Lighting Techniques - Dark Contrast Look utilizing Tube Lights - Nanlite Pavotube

One of the major things that we all struggle with is wide shots, especially if your director's vision something and you point a camera to it. There's not enough aspects in there to create the vision that he's desired. So how do you do this? You can utilize lighting. You can utilize lighting to create a contrasty look that's gonna lift up the character from the
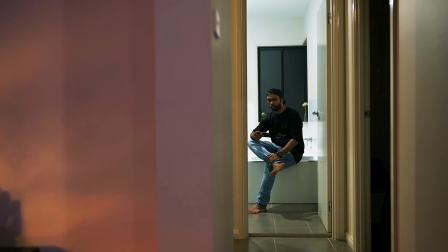foreground and the background to be able to identify and give the character a bit more presence. So what we're gonna do is today we're gonna take this boring house lit shot and we're gonna convert it to something like this.
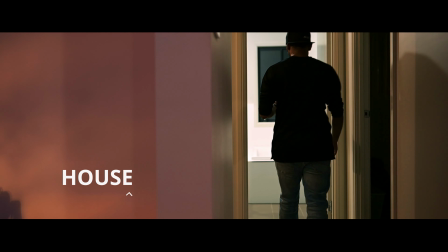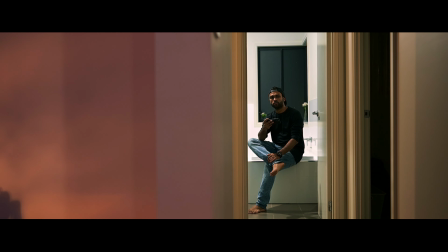First, let's see how the shot looks like with the house lighting on. As you can see, it's quite bland image at this stage.
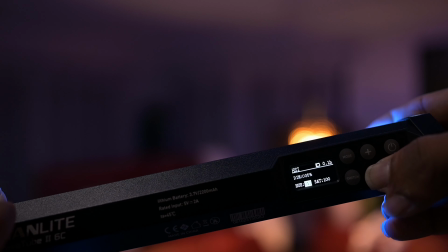So now let's have a look at how the image looks like with only the bathroom lights on and the house lights off now.
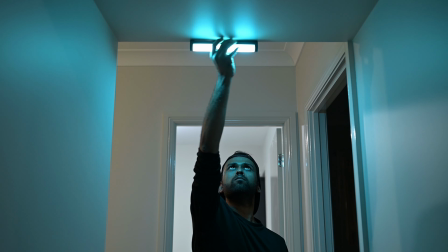You want to have dim about 35% and hue approximately 197. With Pavotube's magnetic backing, it allows me to easily mount it anywhere I like,
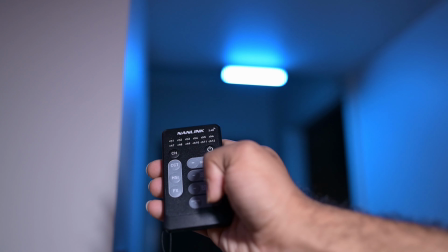especially where there's metal frames available where you can directly just magnetically mount it on.
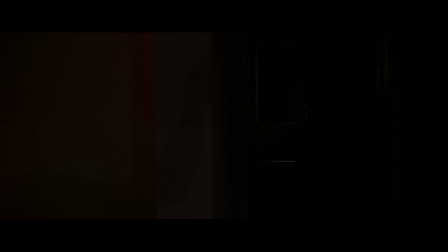I can also use my remote to control this light, which makes it really easy while I'm filming myself.
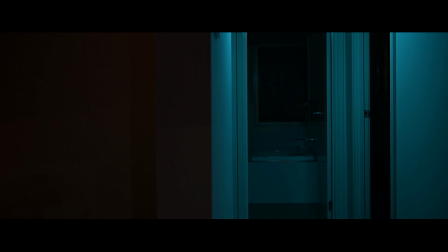Now that we have adjusted our first light, let's have a look at this shot on how it looks like.
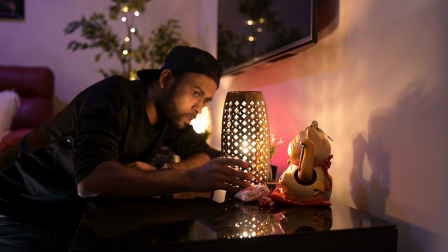So there you go, that's coming along very nicely. What we want to do is we want to add a little bit of ambience on the left side of the frame.
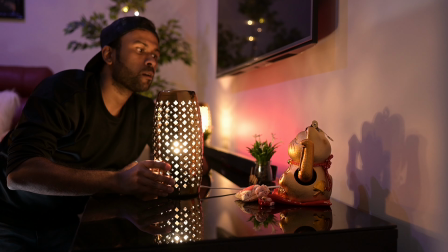So what I'm going to do is I'm going to move my lamp, which is right over here,
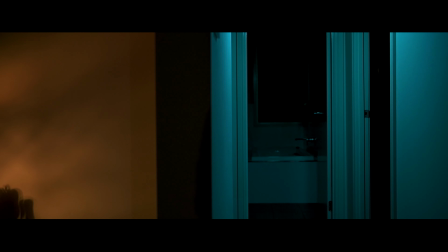and by moving it in front of the statue, I'm able to create a particular shadow style that I would like.
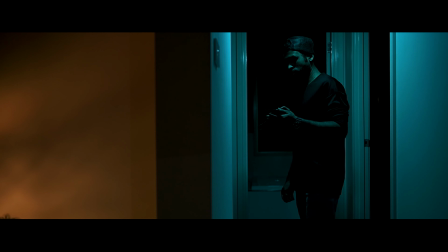So here's how it looks like with the side lamp on and our first Pavotube mounted on directly onto the ceiling.
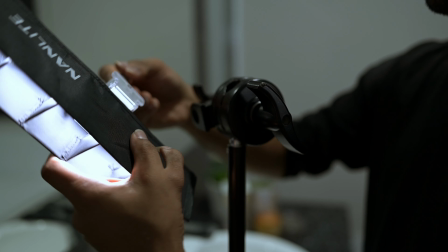Now let's add a key light, which I'll do by placing the Pavotube onto the bathroom bench with a grid on it,
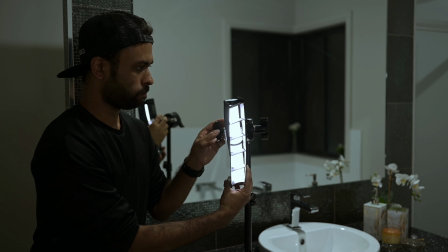and this allows me to control to have a narrow spill.
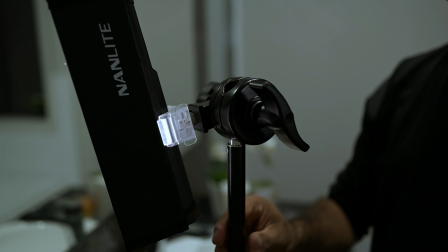So I'm utilizing a Nanlite clamp that allows me to hold the Pavotube and mount it to most accessories available.
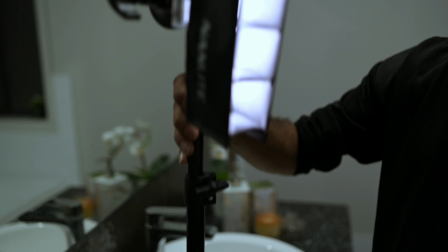So I'm actually just using a C-stand knuckle right over here, literally mounted onto a mini light stand.
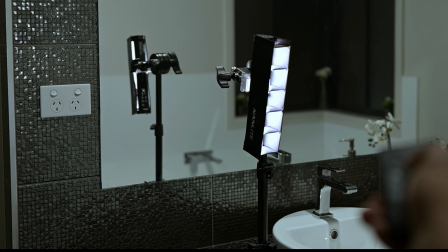This was a couple of bucks from Amazon, so it's really useful to have Pavotubes onto this.
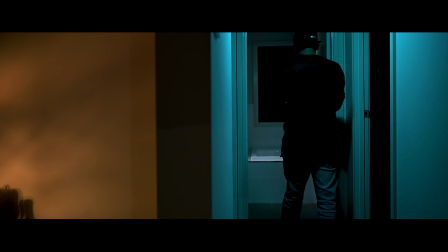And now to be able to control with my remote as well, that's brilliant. Now let's test how it looks like with the key light on.
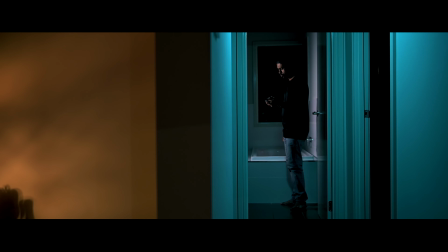We have our blue ambience going on and also have the lamp on onto the left hand side of the frame. So as you can see, it's quite cinematic and filmic, and it gives you that feel that the character is standing out.
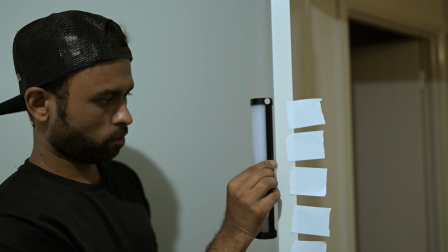Now what I want to do is I want to be able to add Pavotubes onto my door to create a side fill.
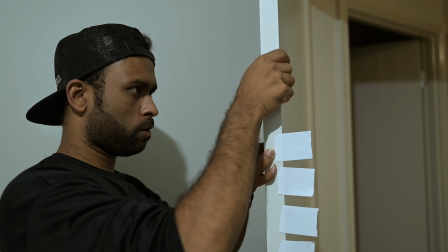I'm going to be doing this by taping 2 magnets onto the door and having the Pavotubes magnetically attached to it.
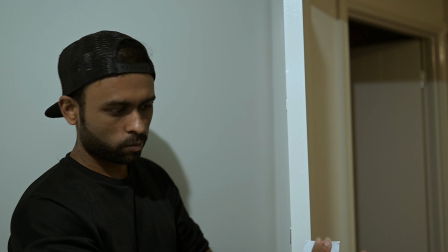Now this allows me to easily change my settings and also move the lights,
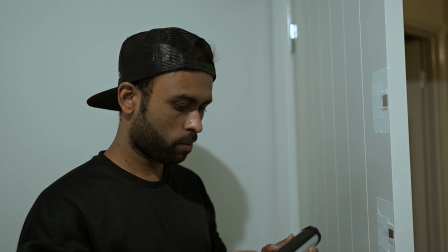so if I want to charge my battery, so it's really quick this way and you're not overutilizing gaffer tape.
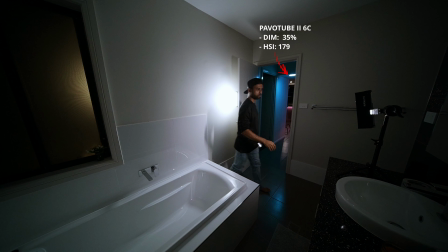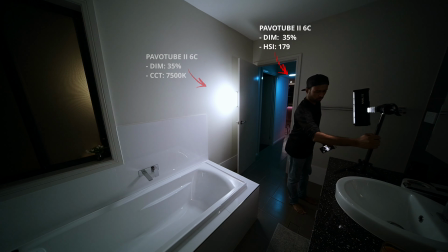Just to show you a wide example on how the entire frame looks like, this is behind the scenes.
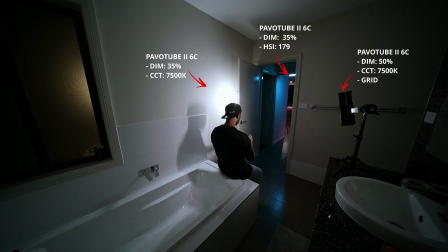I've got 2 lights only in the bathroom. As you can see, the Pavotube with the grid on and also the Pavotubes onto the door.
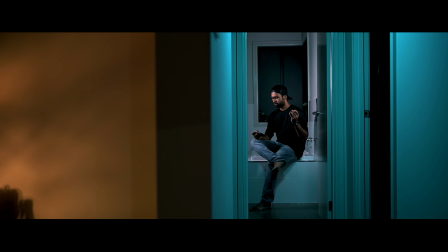Now let's have a look at the final shot. As you can see, this has the key light on the left hand side onto my face, which got a grid on. And now if I turn the side fill on, you can see how it changes everything.
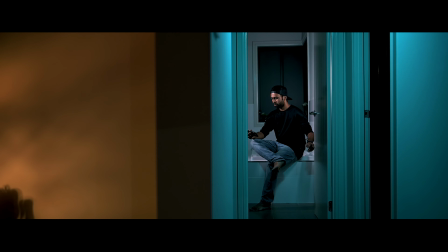Now by moving the door a bit, I'm also able to get a little bit of shadow. So my shadow of my face also appears on it. So there you go, to be able to create some cinematic lighting at your own place or any place you visit or wherever it may be.
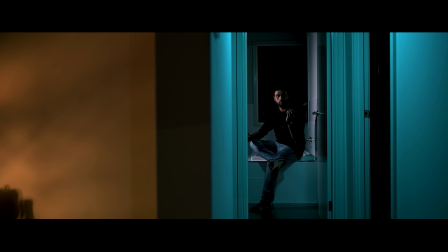So it does not really make a difference if you don't have a expensive house or crazy set or anything like that. So you can create light, you can create mood just by involving a little bit of light in there.
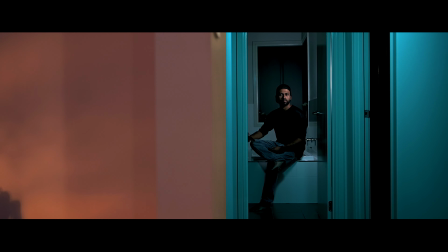And as you can see, we have achieved this in a couple of minutes,
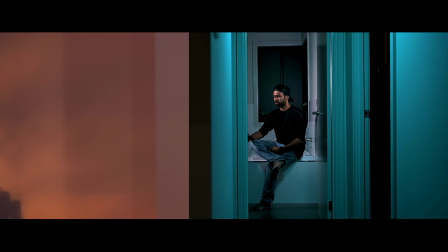and I'm pretty sure that you'll be able to have different color combinations and different options on what your set prefers, and you'll be able to deliver some amazing results.